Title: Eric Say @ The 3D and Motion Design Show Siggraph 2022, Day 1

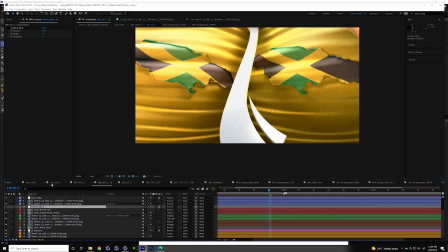And actually, this isn't something that made the final cut, but I thought it'd be a good technique to show is an unsharpened mask, which I think isn't that intuitively named, but it's a pretty cool effect. So what the unsharpened mask does is it really highlights detail. So if you have like sand or rock that you want to look rougher, stronger, it pulls that out.
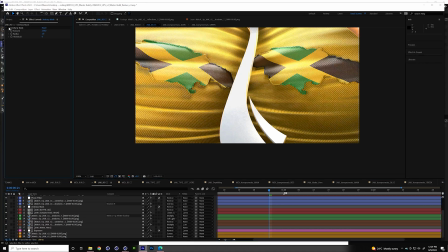So you can see it really amplifies like our bump map here. This particular case, we thought it was too much, but it is a really cool just compositing trick to have in your toolbox. If you get a texture back and you're like, you know what, I wish I'd bumped that a little more, just throw an unsharpened mask on it and you probably don't have to re-render.
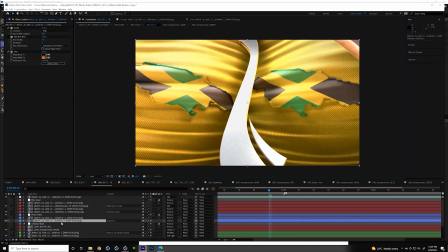Our next pass is a shadow pass. That's actually being used as a color correction pass.
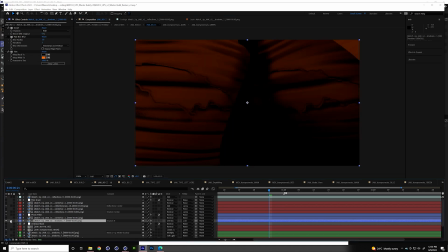So there's a tint going into this shadow pass that's making the whites orange, which is burning the scene just a little.
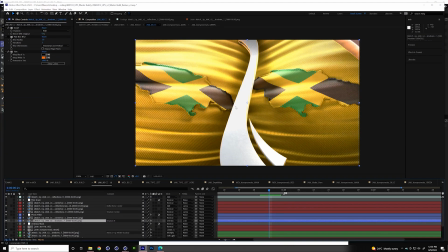The yellows were too yellows, and we like the more saturated orange. What this is emulating is a photo filter, which I just threw in here because this is probably a better way of showcasing this. So if I turn this on, photo filters are a really powerful compositing color correction technique. They're really good for film, particularly because they're good for incorporating CG elements into live action and blending those two together.
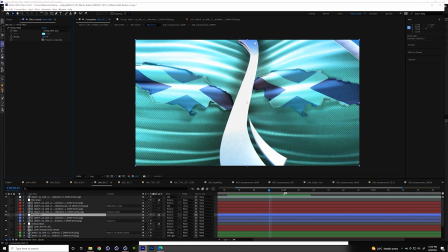What a photo filter does is it tints the shadows, it tints the dark parts. So you can see up here where it gets darker, we're getting a lot of blue, and here where it's white, we're getting none of the blue transfer. And you can see this, like, it's a dead giveaway in like the sci-fi original movies when the monster has like a crisp black shadow,
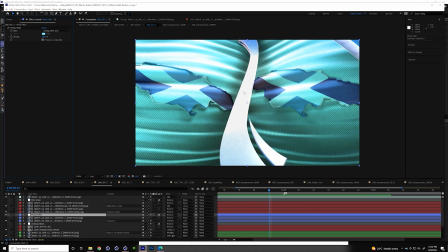but the shot that they shot him in, the scene, is at night, so it has cool shadows, and immediately see that little halo on him. They need to throw a photo filter on top of it to blend those together. Good rule of thumb, cooling photo filters are for night, warm photo filters are for day.
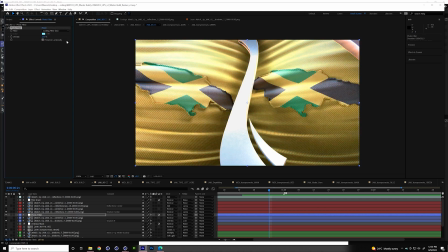Of course, you'd probably do this with some kind of subtlety, so like 25 or 15% if you actually wanted to tint it. But we felt we wanted to dial it a little in custom with the shadow. But I just think, in general, photo filters are a good way of tying all your scenes together, especially if they're from different renders where the luminance value isn't consistent across the board.
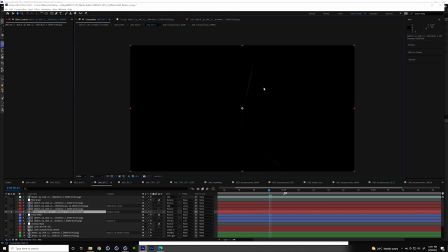Next are some reflection passes. I don't think there's any real secrets to these. This is just like there's a cool reflection. That highlight looked good. This color beam looked good from the reflections raw. We just wanted to amplify that color, so we set it into an add mode and put them in the scene.
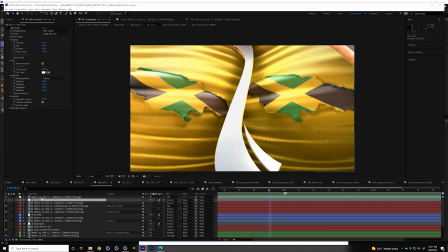Film grain, like I said, much like blurring things and softening things, helps things look more realistic. It's a really nice technique to add a little bit of real life grit to stuff. We didn't feel like we needed it in this scene because there's enough texture detail. Film grain is one of those things, less is more. I don't really like it when you can see the grain, but I think there is a certain level of subtlety where it hits.
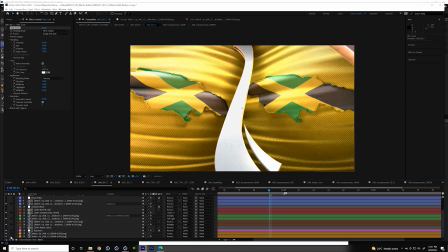So that's our color correction, kind of just a crash course. And if I just flip between these, you can see we just, upped the contrast, added some depth, and burnt the colors was kind of the end result. So once we get our color correction done and we kind of have our base
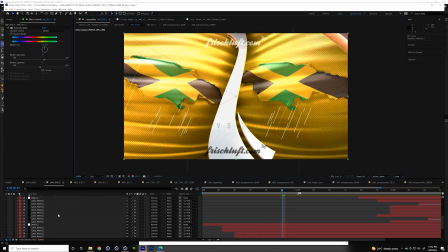compositing, there's a couple other steps before we get to the final. Missing frish lift, but actually I'm going to talk about frish lift, depth of field. So you can do depth of field two ways. You can do it in camera or you can do it in post. For us, we almost always have to do it in post, mainly because we have graphic elements that need to be blurred in, player photos, text.
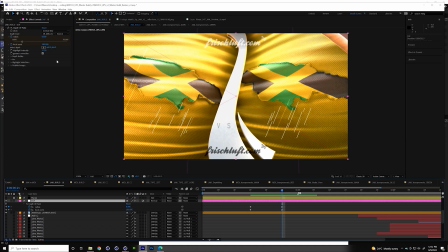In camera looks better. It almost looks better. It just sort of almost always looks better. It just sort of ties your hands and then it's locked in that render. And frish lift does a pretty good job. So I wanted to show you just a quick compositing technique for how I use frish lift depth of field. It pulls from a depth layer, which is one of the multi-passes that it kicked out.
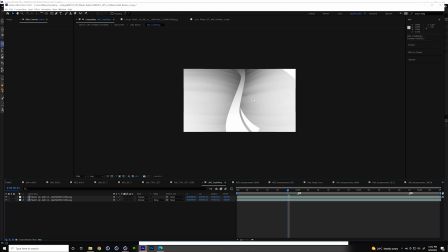So if I go down to this depth map, and the idea is like what's in white is in focus and what's black is out of focus, but you can pick the grayscale there. But I usually, when I spit out my depth map, I will composite this in sort of the same way I do the others.
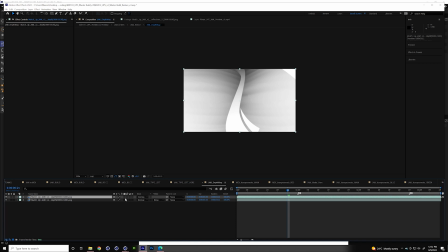So one of my favorite things to do is to take the depth map, set it to overlay, and duplicate it on top of itself a bunch of times.
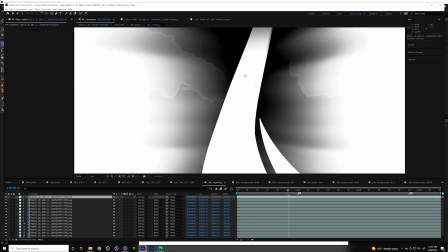And this just amps up the contrast. And one thing that's pretty interesting about this is you can see that displacement of the flag.
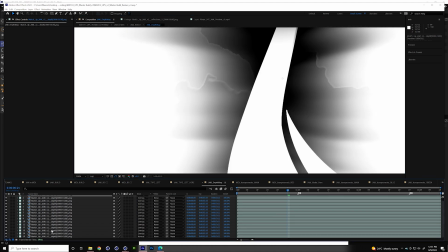That detail is in there, and I couldn't even see it with the naked eye. But once I really crushed it, you could do this with levels too, but this is just a really fast way of doing it.
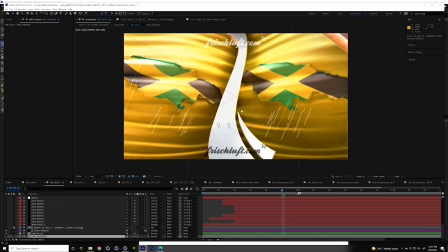You get that contrast, and then if I go back to here, we start to get this really shallow depth of field, which is actually kind of a cool visual. I want to show you real fast how I set up depth maps because, whatever.